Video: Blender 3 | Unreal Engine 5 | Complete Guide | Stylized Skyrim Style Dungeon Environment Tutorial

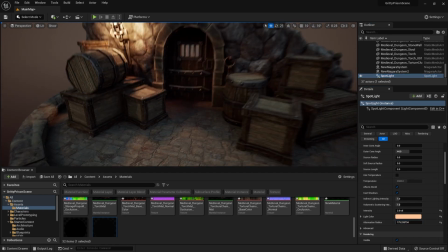2929s
My first shot, I ended up doing the usual, the one that I like, which is just getting the camera closer,
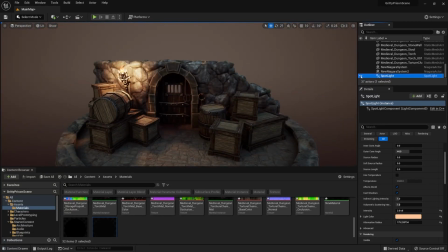2936s
as well as getting the focal length a little bit smaller, but it makes it look as if the depth is being warped around the camera,
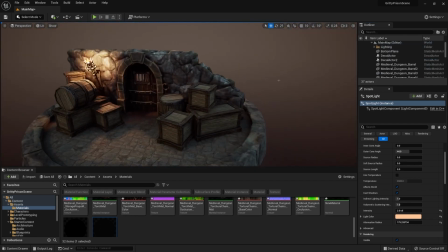2944s
which is, I think, is a real nice kind of effect to present your environments.
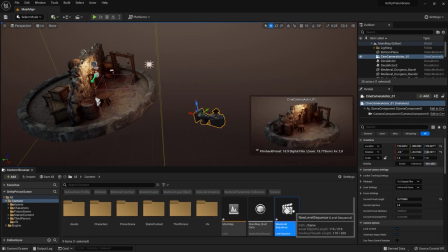2949s
So I just made sure that I'm not overdoing it. I'm just making sure that the intensity for it is not too much,
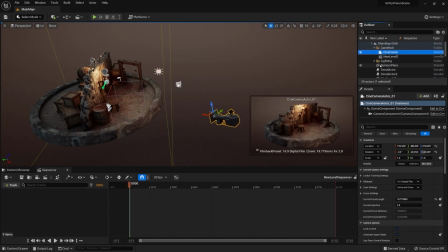2956s
so it's just kind of a barely additional kind of effect, just to bring out the depth out of a scene.
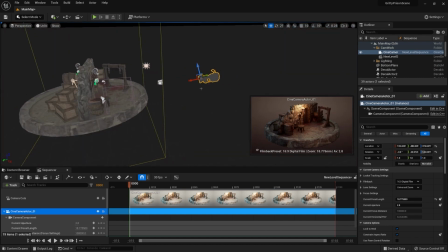2963s
And once I was happy with that, I ended up creating yet another camera, doing something similar for this camera as well,
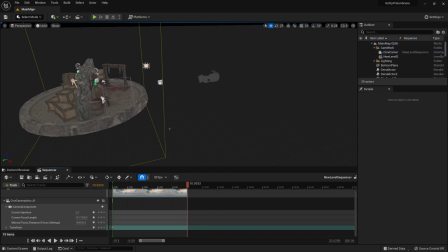2970s
just making sure I'm presenting both the front and the back of the environment,
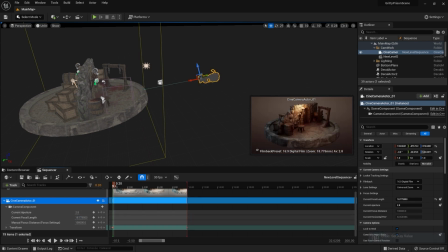2975s
and just getting the kind of nice shots that I want. So I was playing around with the way I'll have it for this area as well. I wanted to have it to be a little bit more of a frontal shot instead on this one, instead of a sideways kind of a view, because I didn't really want the crates to be covering up that door too much,
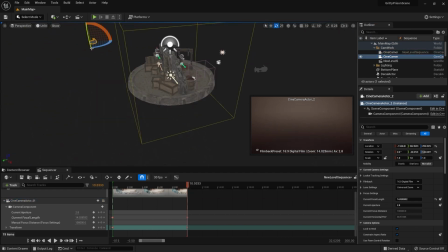2992s
and I wanted to be using those crate position to be aligning the focus of the door. So I was quite happy with the way this turned out. And afterwards I decided to make a new camera.
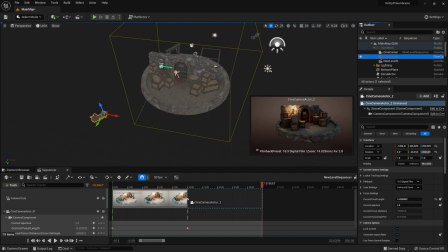3005s
This time I created a new object and attached it to the camera.
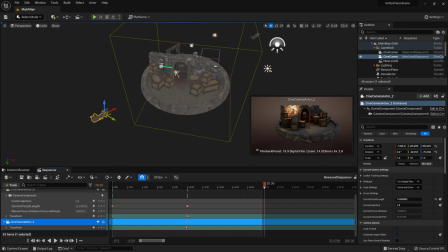3011s
I set up an object basically as a focal point, and later on all you gotta do is within the details tab just make sure to turn off the visibility, in-game visibility, that you can just simply click with, which will make it so whenever you press play, it'll just make it disappear from your scene.
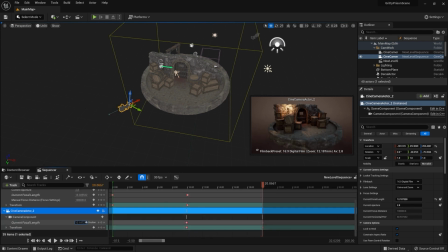3029s
But having it visible when working with cameras is real nice, so you know exactly where the camera is rotating around, for example, and how the camera is moving within the scene.
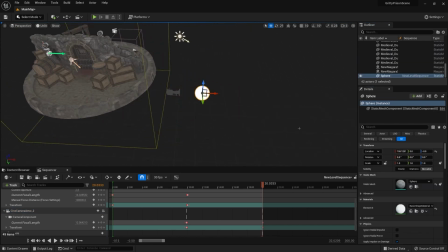3040s
So it's quite nice to make use out of those kind of ways to just get some nice animation for the shots.
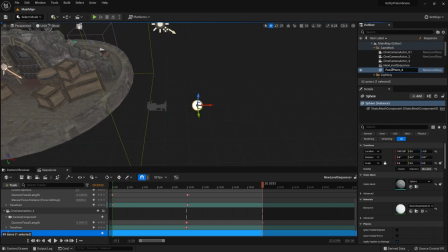3047s
Right now I'm just getting some extra close-up rotation shots for the door, the front and the back.
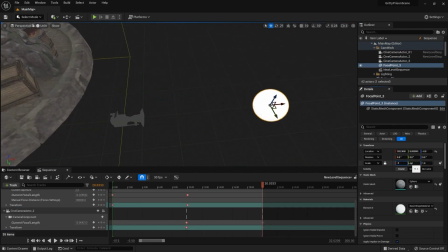3053s
I think I've done both of them because I quite like the way one
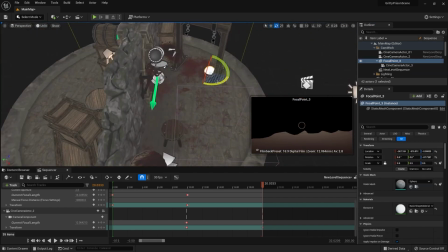3057s
side as well as the other side is having a similar kind of design,
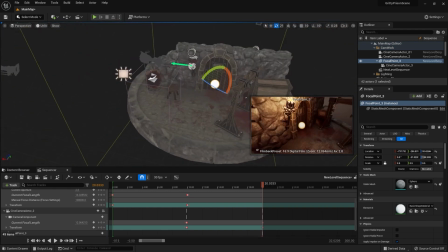3062s
but it just has a different gore kind of a look out of it. Without the blood on the bottom of the front of the door,
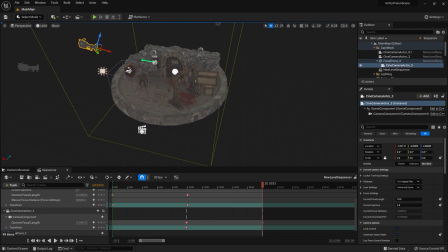3068s
you wouldn't even think that it is the entrance to sort of a torture chamber, and it would make it look like some sort of a storage room.
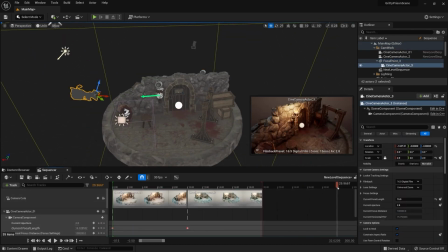3075s
So it makes it look as if the place is somewhat hidden even.
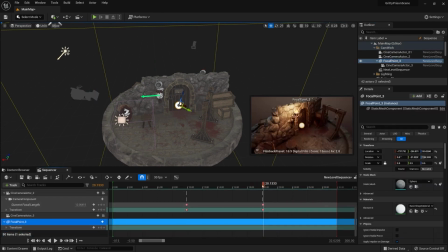3079s
So it's just quite a nice way of telling, I'd say, even like a story.
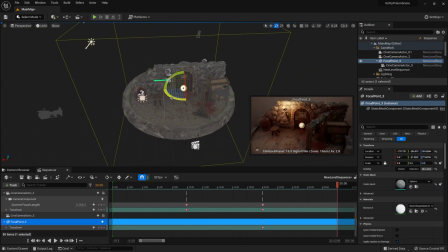3084s
Everyone that ends up getting into this kind of place are kind of forgotten by the world itself, and it's just I think it's a nice kind of a gritty background kind of a story. So again,
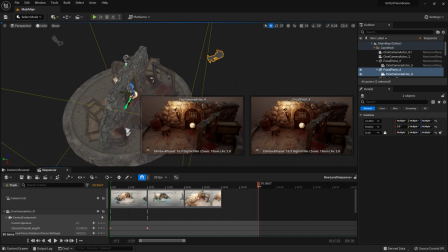3096s
I'm just playing around, doing more or less the same. Since I had the cameras attached to the pivot points, they're going to be following the rotation,
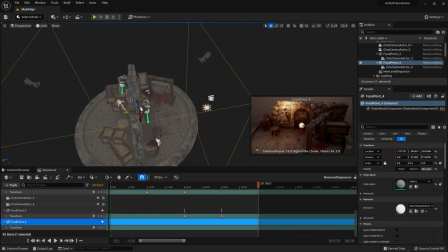3102s
the transformation of those angles of those pivot points, and we're just making use out of them.
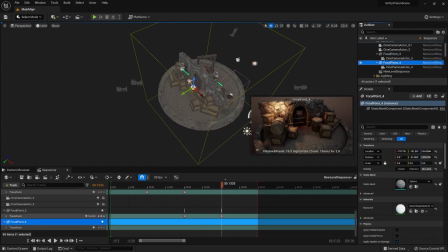3110s
Whenever I want the camera to go backwards, I just select the camera itself, make sure that the gizmo is set to local transformation, and just bring in the camera back a little bit or front, depending on how close or how far away I want the camera to be.
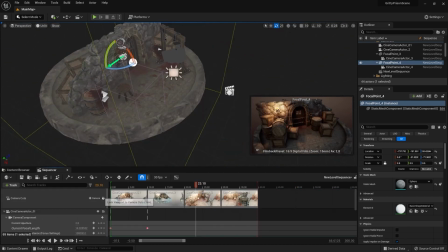3124s
So having those kind of basic motions, you're able to get some really nice animations,
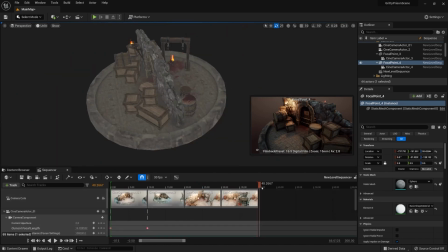3129s
and with just simple clicks and simple transitions between them, you're able to make some nice presentations for the environment.
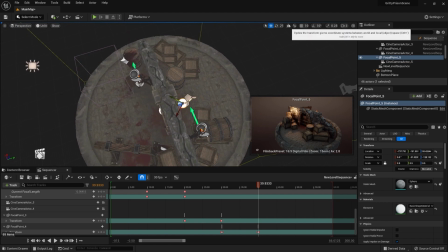3138s
And once I was happy with that, I played around a little bit with the focal lens as well, just trying to figure out how to set up final shots.
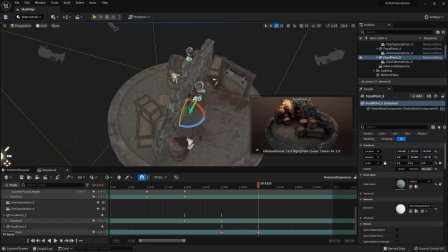3147s
And the final shot that I wanted to do was obviously a turntable. There's no way you can have kind of a small environment without a turntable.
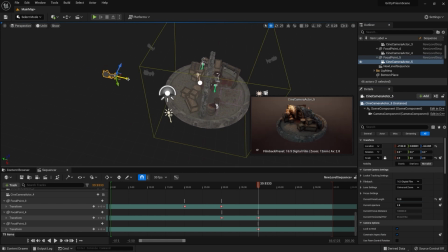3155s
Just to show around the entire kind of a scene for your project, you obviously want to show everything that you have within that area from all the perspectives. And you just gotta make sure that the motion you're setting it up is set to linear.
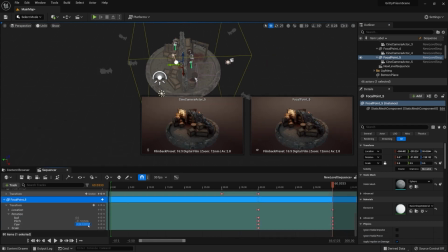3168s
By right-clicking on the transformations, you can change them to be linear, and all it'll do is just make sure that the motion,
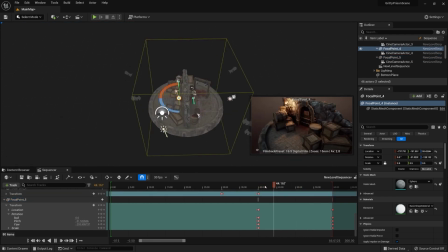3175s
the rotation is constant, and it doesn't just slow down or speed up at the front and end.